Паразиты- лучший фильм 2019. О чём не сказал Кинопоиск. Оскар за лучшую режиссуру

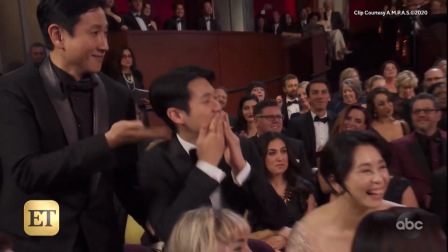0s
Против них было все. Премию гильдии продюсеров получил 1917, премию гильдии режиссеров Сэм Мендес, премию гильдии операторов Роджер Диккенс.
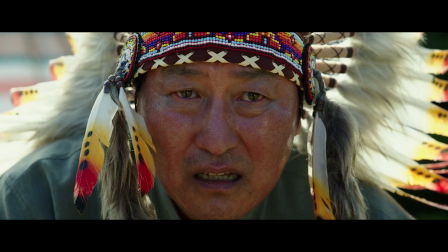9s
Но никто не верил, что паразиты смогут выиграть главную награду. Но чудо произошло.
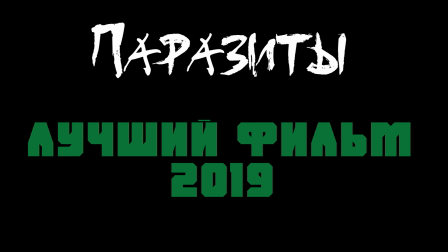20s
Так за что же паразиты получили Оскар за лучший фильм и режиссуру?
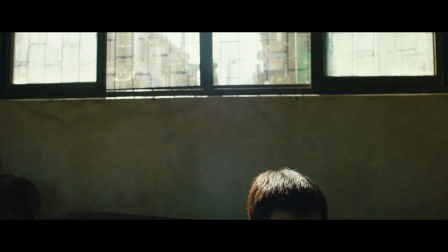26s
Одна из важнейших идей паразитов – это конфликт двух миров – бедных и богатых.
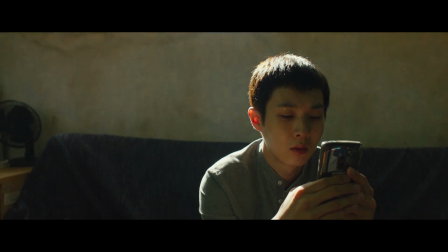31s
Давайте рассмотрим один из первых кадров, открывающих жилище семьи Ким.
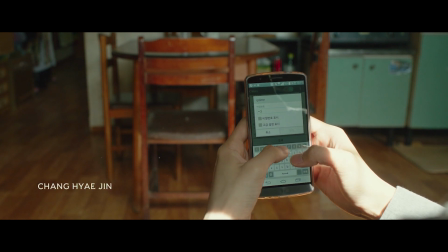35s
Киу не может поймать Wi-Fi и идет к сестре и отцу, пытаясь как-то уловить сеть.
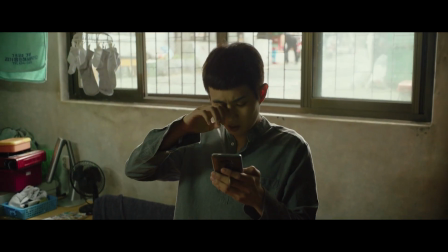41s
Этот кадр носит повествовательный характер, он открывает нам место действия.
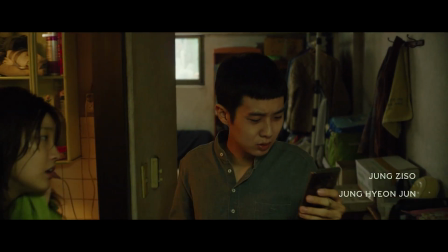45s
До этого мы видели лишь крупный план молодого человека и телефон. Перед нами серые выцветшие стены, бледно-синее покрывало.
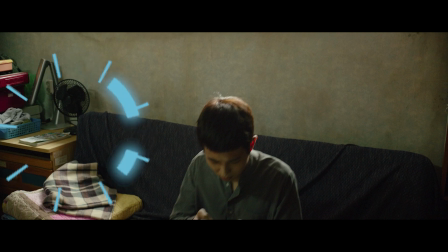53s
Обратите внимание на угол кадра. Здесь мы видим захламленный участок изображения.
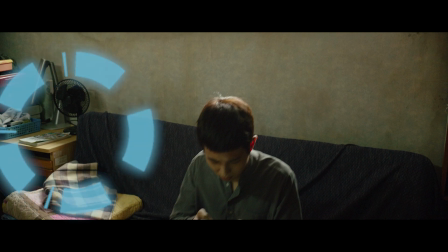59s
При этом все эти вещи будто разбросаны. Наше восприятие не может их как-то систематизировать по форме или цвету.
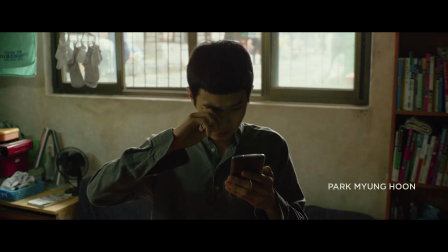66s
Персонаж встает, камера следует за ним. Мы видим книжную полку, на которой книги также стоят без порядка.
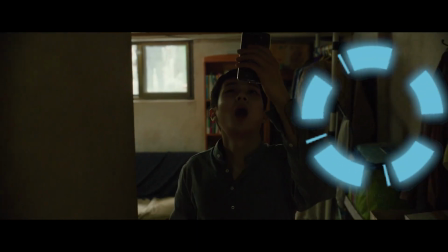72s
Какие-то куртки, коробки, сумки – все это не имеет какой-то реальной структуры и скорее выглядит как просто хлам. Когда мы оказываемся уже в узком коридоре, то видим, что объекты в самом этом коридоре справа также присутствуют.
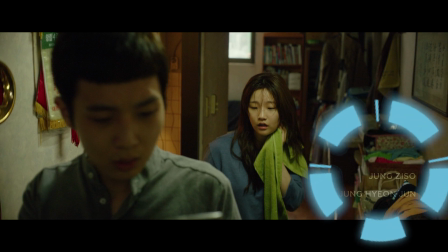87s
Эти элементы одежды, которые еще больше ограничивают пространство героев и сужают и так узкий проход.
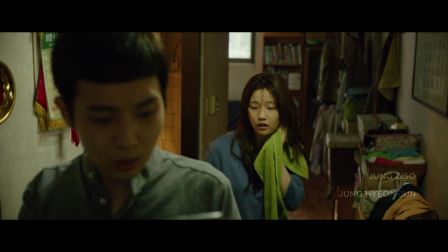93s
И опять же, если мы посмотрим на кадр с точки зрения цвета, то не заметим тут какой-то ярко выраженной организации. Салатовый, красный, желтый, оранжевый, черный – все эти оттенки ну никак не сочетаются в единой массе.
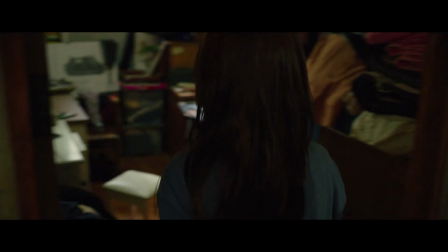106s
Далее Пон Джун Хо оставляет Киу и переключается на Ки Джон, которая приводит нас к родителям семьи.
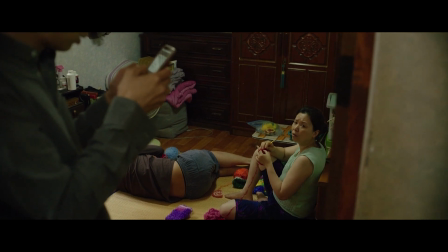112s
Режиссер постепенно знакомит нас с главными героями.
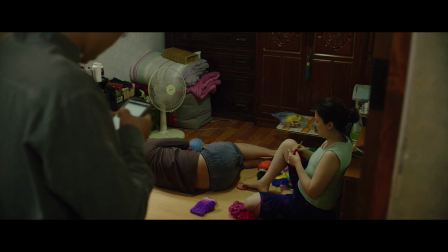115s
Здесь мы видим ярко выраженный передний план – стены и Киу, а на заднем плане – отец и мать семейства.
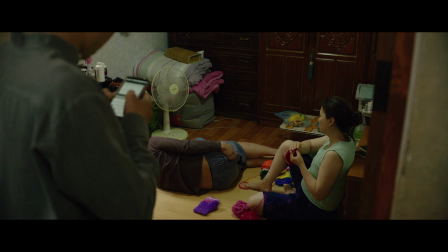121s
И опять же, все разбросано и неорганизовано. Передний план обрамляет женщину и мужчину на заднем, создавая эффект тесноты. Мы видим, что обитатели дома сидят на полу, что говорит нам об их бедности.
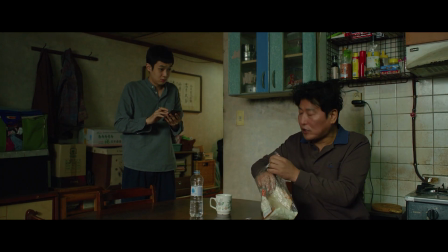134s
Давайте рассмотрим вот этот кадр. Посмотрите на его наполнение. Торчащие провода висят кишками, стены грязные и имеют болезненный оттенок.
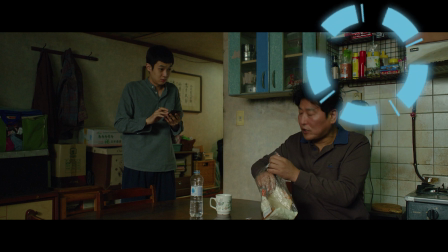142s
Если мы посмотрим на полку, то опять же красные и желтые перемешиваются с нейтральными цветами, и все это создает хаотичную какофонию.
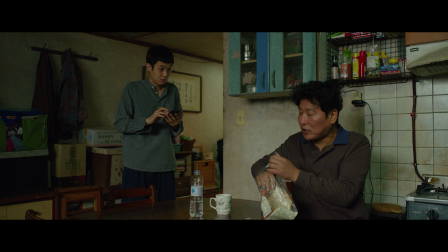151s
Но главное достоинство кадра в ограничивающих линиях. Полка сверху нависает над Китхэком, она как бы придавливает его к полу. Потолок в доме тоже низкий, и мы видим это в части кадра с Киу.
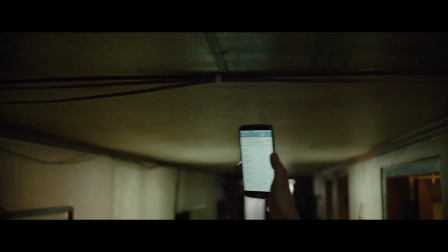164s
Следующий кадр с слежением камеры за телефоном еще более наглядно открывает нам низкий потолок,
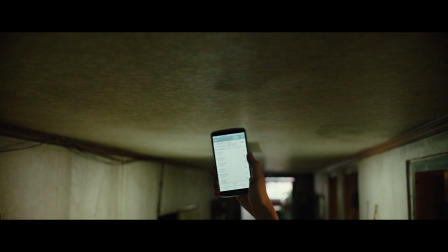170s
потому что человек с телефоном без труда может до него дотянуться. Ну и нельзя не отметить главный гэг фильма с туалетом.
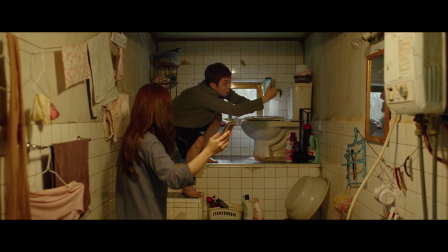177s
Опять же, все разбросано и захламлено, какой-то организации объектов в кадре нет и в помине.
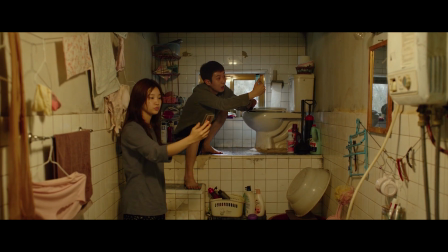183s
Персонажи ловят Wi-Fi возле самого толчка.
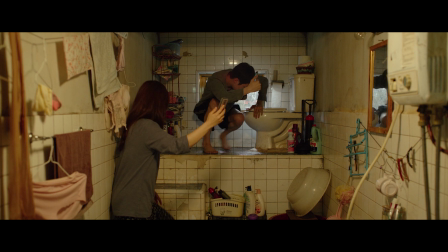186s
Я бы обратил внимание, что туалет стоит на возвышенности, и это вряд ли несет именно метафорический характер. Скорее всего, смыслом такого решения было ограничить пространство героев снизу.
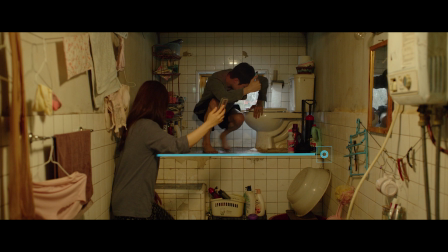197s
В этом месте нельзя чисто физически встать, поэтому персонажам приходится сидеть на корточках или пригибаться, что не очень удобно.
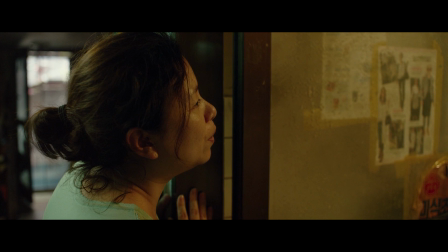206s
Ну и конечно, этот кадр имеет колоссальное значение для фильма.
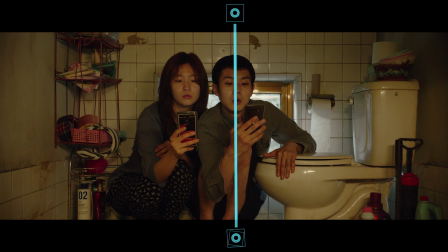210s
Симметричная композиция усиливает нелепость ситуации, при которой брат и сестра поймали Wi-Fi у самого толчка, и эта метафора отлично говорит о социальном дне главных героев.
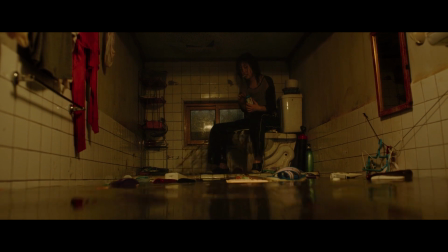221s
А теперь забежим чуть вперед после сцены, когда семейство Пак вернулось в особняк, где кутили паразиты.
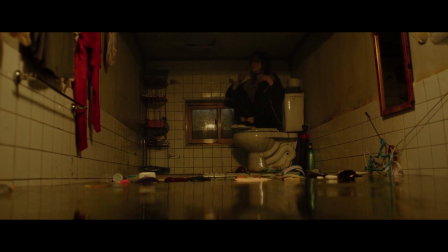227s
Этот кадр снят ровно с той же точки, что и в начале фильма. И это сделано, конечно же, не просто так.
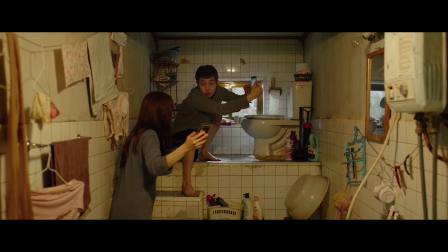233s
Но если в прошлый раз использование этого кадра задавало комедийный тон, то теперь все иначе.
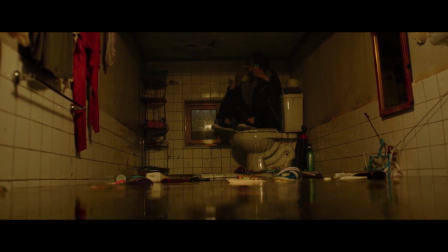239s
Ки Джон сидит на толчке, при этом из него то и дело вырывается какая-то черная масса.
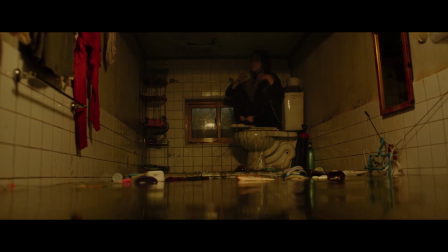245s
Туалет здесь является единственным способом быть выше воды, который, кстати, режиссер отдает почти добрую треть кадра.
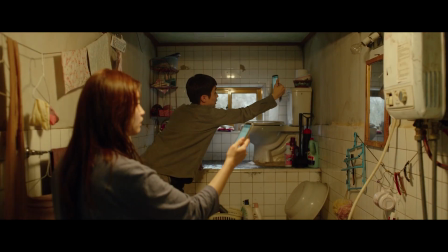252s
Пространство кадра враждебно к персонажу, и это отлично работает на контрасте к кадру в начале фильма,
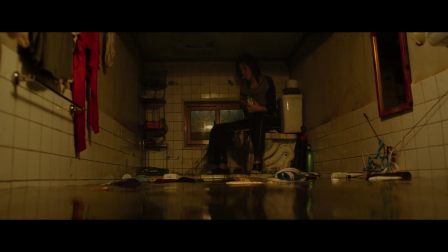259s
показывая смену эмоционального состояния героев от комедии к драме.
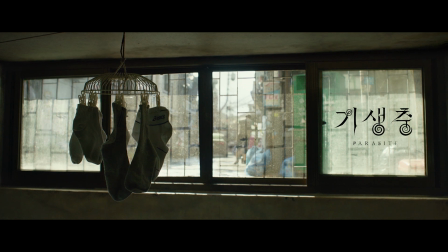263s
Теперь коснемся темы освещения дома семьи Ким. Здесь есть три очень маленьких окна, через которые проникает мало света.
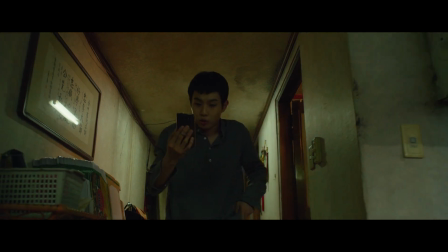271s
Внутри самого интерьера зеленые люминесцентные лампы.
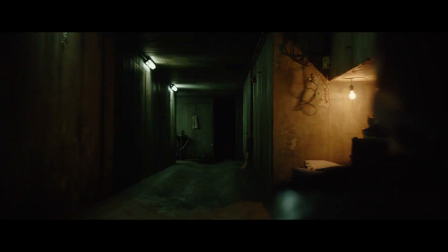274s
Зеленый свет, попадая на кожу, создает ощущение болезненности, которое отлично передает состояние семьи бедняков.
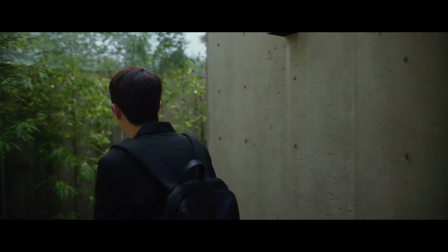281s
А теперь поговорим о семействе Паков. Здесь интересен тот факт, что мы открываем эту семью после семьи Ким.
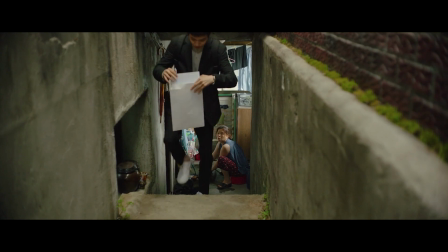288s
В первую очередь стоит заметить контраст пространства.
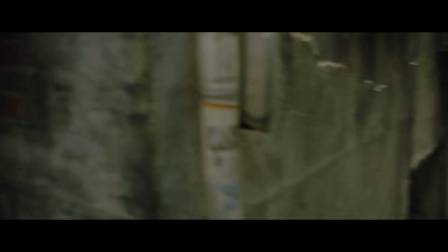291s
Как только Киу поднимается по лестнице и уходит от дома, мы видим весьма глубокую перспективу, которой не было в жилище паразитов.
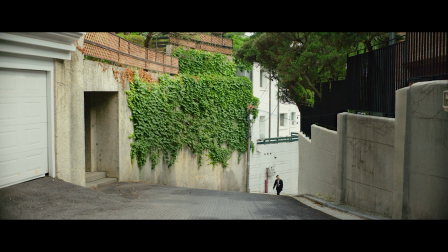299s
Далее режиссер показывает нам очень широкие общие планы, которые очень сильно контрастируют с прошлыми тесными кадрами жилища Ким. Здесь правит бал красота и грация. Насыщенный, приятно зеленый, все вокруг чисто.
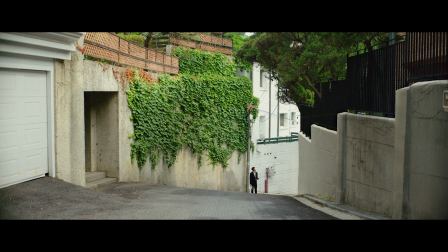312s
Брусчатка снизу создает приятный ритм. Даже растения на стенах также рассажены будто ритмично. Пространство кадра становится организованным. Помимо визуального контраста, такие широкие планы еще работают драматургически.
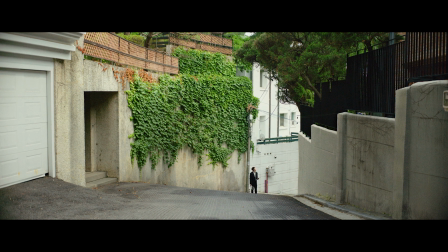327s
Киу оказывается будто на незнакомой территории. Он активно смотрит по сторонам, будто попал в другой мир. При этом его фигура очень мала по отношению к фону. Он становится как бы незначительным и теряется в окружении. Режиссер загоняет его в нижнюю часть кадра, будто показывая, кто он на самом деле.
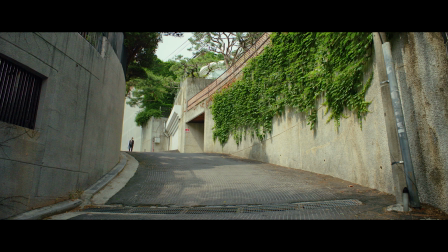346s
Этот кадр еще вообще, и как мы видим по поведению персонажа, мы понимаем, что он потерялся и смотрит в телефон, пытаясь отыскать путь. Здесь очень отчетливо виден склон, идущий вверх, что метафорично подчеркивает доминирование богатых.
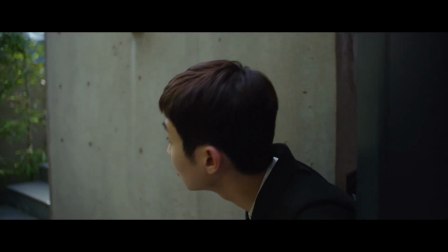359s
Брусчатка и растения по-прежнему создают организованный ритм. А вот далее Пон Джун-хо делает по сути то же самое, что и делал в начале фильма.
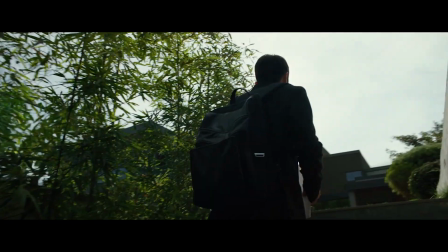368s
Он раскрывает локацию, используя движение стадикама, как и в прошлом случае в доме Ким.
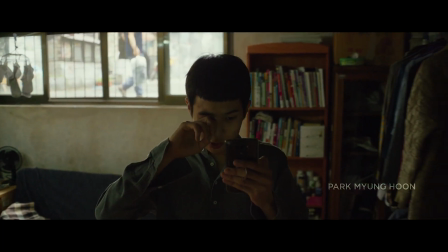373s
Но тут есть ключевой момент, о котором не скажет вам никакой Кинопоиск, ибо об этом знает только Пон Джун-хо и Артём Бёрман, то есть я.
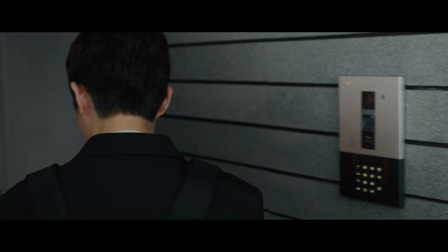381s
В обоих случаях пространство открывает нам именно Ки-У.
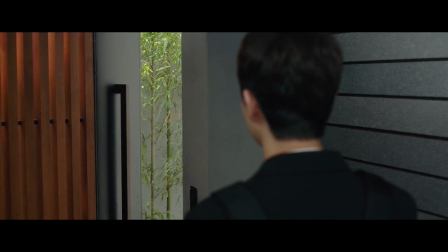385s
Это очень важный момент, так как сквозь его призму восприятия и его точку зрения,
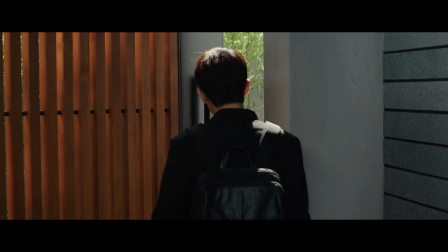390s
то есть точку зрения бедного человека, мы смотрим на мир богачей.
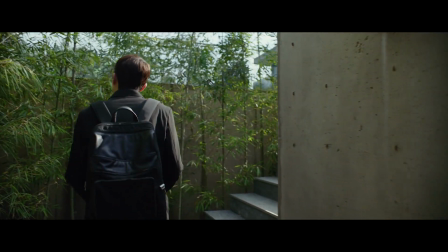394s
Обратите внимание, что когда мы оказываемся на заднем дворе, мы следим на стадикаме за героем,
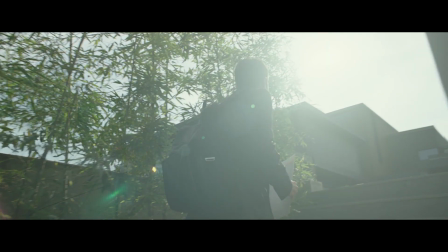400s
и при этом здесь используется более широкий объектив, чем в кадре в доме. Камера работает против дневного яркого света, которого здесь просто полно, чего не было в доме Кимов. Важно заметить, что в кадре много зелени, и она достаточно насыщенная, что контрастирует с блеклыми цветами жилища бедняков.
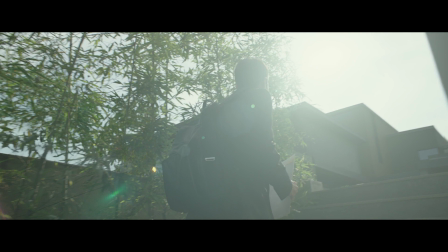418s
Также эта зелень создает упорядоченный ритм, что также контрастирует с хаосом дома паразитов.
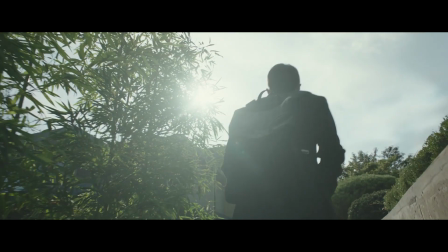424s
Еще один ключевой момент, что мы все это видим со спины Ки-У.
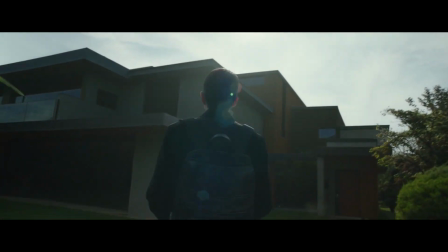428s
Пон Джун-хо будто ставит нас на место героя, и мы видим мир богачей его глазами.
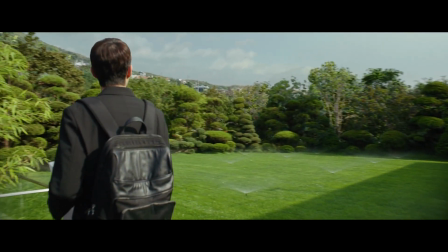433s
Камера почти не вступает в взаимодействие с лицом персонажа, и наше внимание больше отдано окружению.
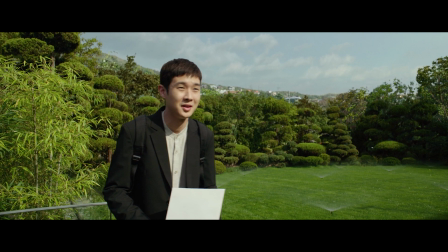440s
В этой панораме перед нами открывается огромное пустое пространство, что контрастирует с теснотой жилища Ки-У. Если мы посмотрим на этот зеленый уголок, то увидим в нем достаточно четкую структуру круглых форм. В силу этого возникает подобие по форме, в частности круга, и это создает определенную структуру,
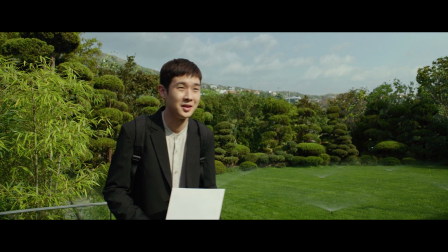458s
которую наше восприятие обнаруживает, и это делает кадр более приятным глазу.
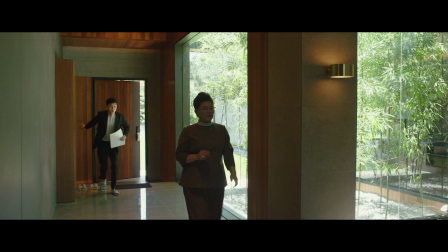464s
Когда мы оказываемся в доме, мы вновь на стадикаме и вновь в основном со спины Ки-У. При этом сам герой максимум на среднем плане, большая часть кадра отдана пространству дома. Посмотрите на этот кадр, который сразу же задает тон всему дому. Надеюсь, вы поняли, к какому выражению это отсылка.
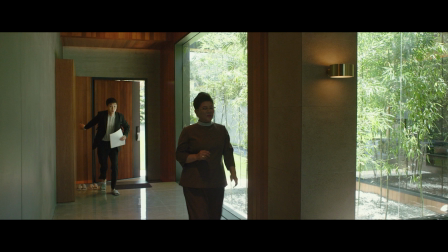484s
Первое, что бросается в глаза, это огромные окна, и это, пожалуй, ключевая идея в освещении локации.